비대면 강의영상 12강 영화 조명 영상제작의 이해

조명에서는 이 3점 조명, 3점 조명을 이해하시면 조명 끝났어요. 카메라가 있었을 때 가장 주광을 내가 뭘 써야 될지, 그게 바로 키라이트입니다. 주광. 그리고 필라이트라고 해서 주광을 하나 선정을 했으면 보조라이트, 필라이트를 어떤 걸 보조라이트를 해야 되는지를 필라이트를 개념을 잡으시고요. 그리고 그 피사체의 선명도, 그러니까 주변의 배경과 분리시킬 수 있는 백라이트 개념을 잡으시면 키라이트, 필라이트, 백라이트만 개념만 딱 잡으시면 정확하게 충분히
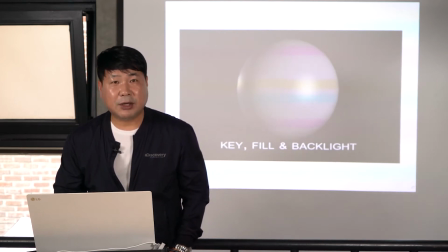[8:59]
피사체를 잘 담아낼 수 있다.
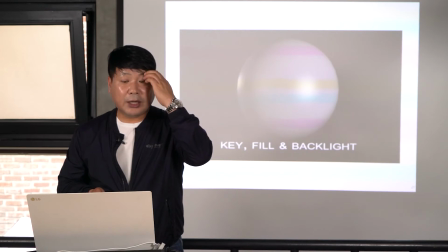[9:01]
지금 타원형의 구가 하나 보이는데 오른쪽에서 키라이트가 들어갔죠.
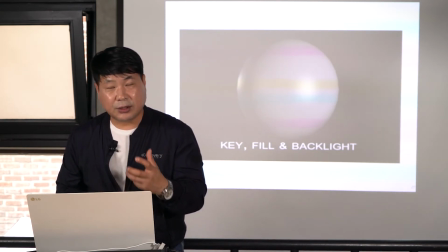[9:11]
모든 부분에, 그걸 만약 얼굴이라 생각했을 때, 저 뒤쪽에 이제 얼굴 부분들을 말씀드릴 텐데,
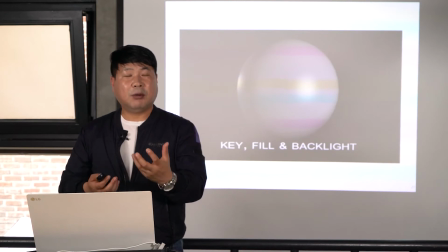[9:17]
키라이트, 그리고 블랙백 앞에 피사체를 분리시키는 부분들은 굉장히 사실은 어려운 일이에요. 블랙 앞에서 피사체 분리시키는 건. 근데 오른쪽에 키라이트 들어갔죠.
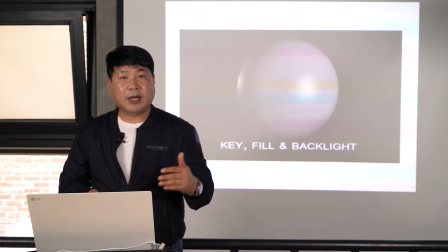[9:32]
왼쪽 부분에 필라이트 들어갔죠. 그리고 이 원이 100%, 360도 다 선명하게 선이 다 보이진 않지만 거의 한 340도 정도까지는 선이 선명하게 분리가 된다.
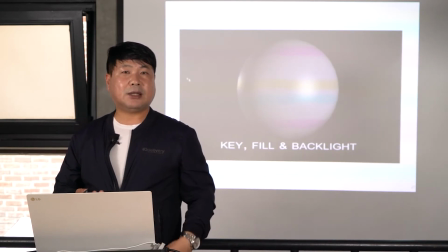[9:48]
뒷백과. 이건 바로 뒤에 백라이트가 들어가기 때문에 가능한 일이다.
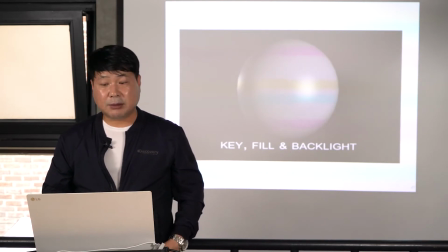[9:52]
그래서 키라이트와 필라이트, 백라이트 개념을 잘 잡아주시면 되겠다. 자, 인물을 봤을 때, 자, 이렇습니다.
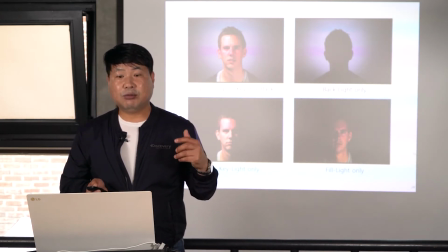[10:00]
자, 왼쪽 상단에 보이는 건 바로 인물에서 키라이트, 필라이트, 백라이트 다 들어간 거고요.
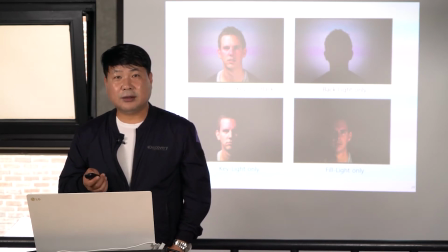[10:07]
상단에서 우측 상단에 있는 건 키라이트, 필라이트를 끄고 백라이트를 준 건데, 이건 백라이트 인물에 준 것보다 백그라운드에 준 겁니다.
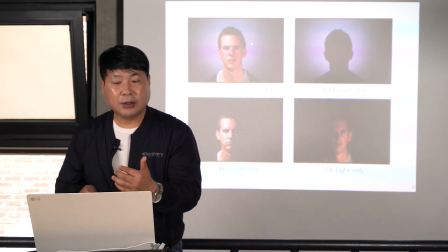[10:22]
백그라운드 라이트가 될 수 있죠. 백그라운드를 해서 인물이 실루엣처럼 떨어지게끔 분리가 되는 부분들.
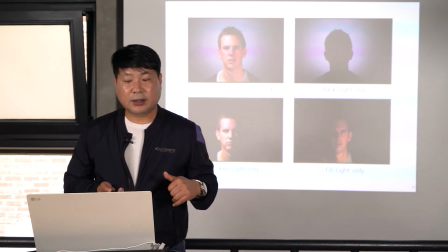[10:30]
그리고 좌하단은 키 라이트를 줬죠.
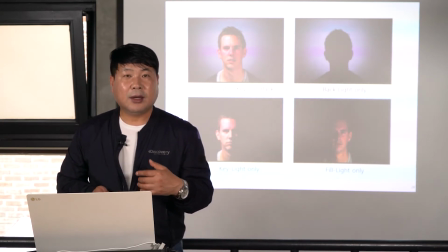[10:35]
왼쪽에서 오른쪽으로 키 라이트를 줘서 인물의, 자, 왼쪽에서 이렇게 키 라이트 하나를 딱 주면
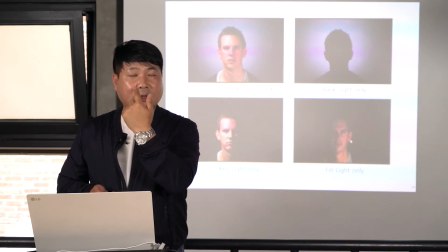[10:44]
그 왼쪽 눈이든 오른쪽 눈 아래 코의 경계선과 이렇게 역삼각형으로 조명의 선이 하나 보이는데,
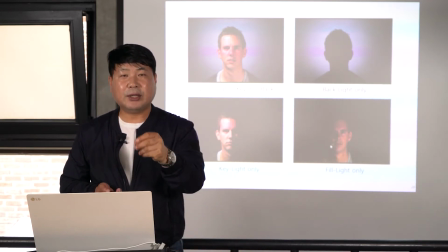[10:53]
이게 바로 렘브란트 조명이라고 하는데, 보통 하나의 조명기를 사용을 해서 쳤을 때 이렇게 콘트라스트가 많이 나오면 이 렘브란트 조명이 딱 선명하게 나오게 되죠.
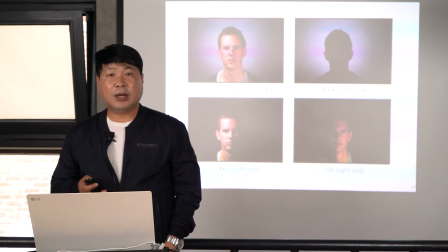[11:03]
그래서 키 라이트를 왼쪽에서 오른쪽으로 준 모습이고, 필라이트만 온리 준 건 바로 또 오른쪽에서,
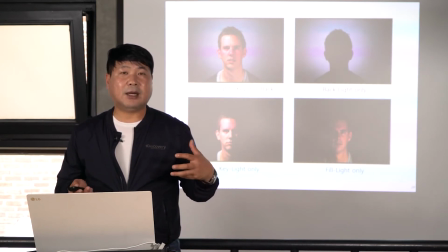[11:12]
좀 전에 키 라이트보다는 밝기가 한 스탑이나 한 스탑 반 정도 좀 어둡게 나오는 부분들에 필라이트를 줘서 인물을 이렇게 살려준다.
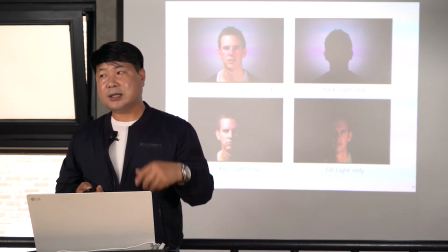[11:22]
그래서 키 라이트, 필라이트, 백라이트 이 세 가지 개념만 잡으면 영화 조명도 끝.
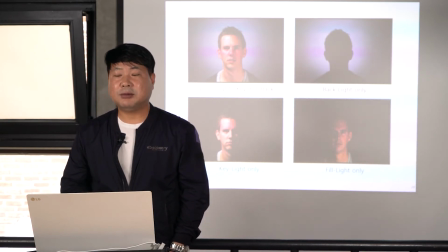[11:29]
그 개념을 잡으시면 되겠다.
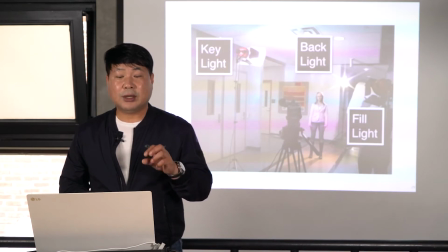[11:31]
자, 지금 실질적으로 카메라를 세우고 여자 배우를 앞쪽에 세우고 난 다음에 키 라이트와
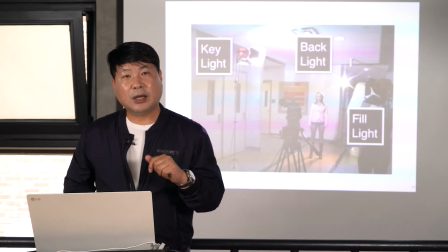[11:40]
필라이트와 백라이트 조명을 어떻게 하고, 그 조명기가 지금 A 스탠드로 다 세워졌습니다.
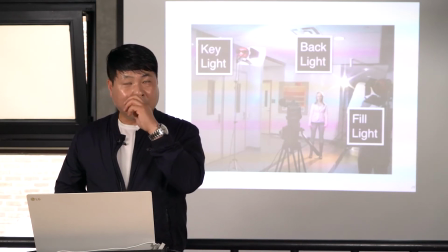[11:46]
A 스탠드로. 그리고 조명기를 보시면 앞에 반도어가 이렇게 활짝 열려 있고요.
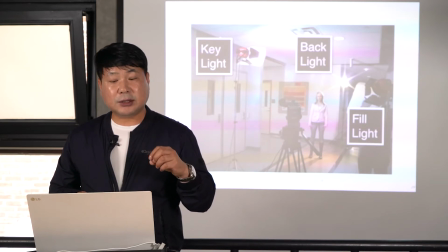[11:53]
그 앞에 디퓨전. 그러니까 지금 어떻게 보면 직접 조명을 줘서 라이트를 하고 있는데,
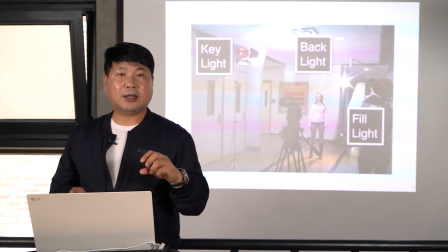[12:00]
직접 조명이 너무 하드하게 세게 나가기 때문에 그걸 소프트하게 바꿔주는 디퓨전을
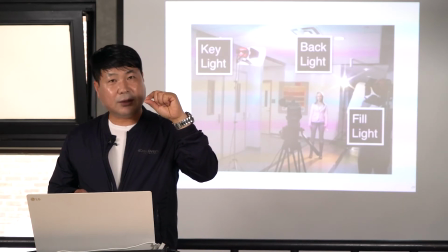[12:08]
나무찌개를 반도어에 했는데, 강의실에 나무찌개 몇 개 많았죠. 이 나무찌개를 영화 용어로 뭐라고 그랬죠?
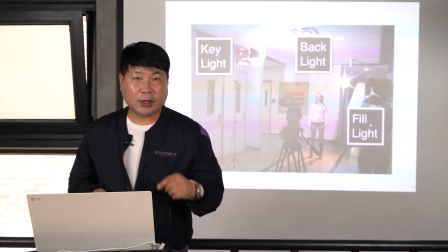[12:19]
C47이라고 하는 이 나무찌개로 반도어에 디퓨전을 물려서 조명을 지금 하고 있다.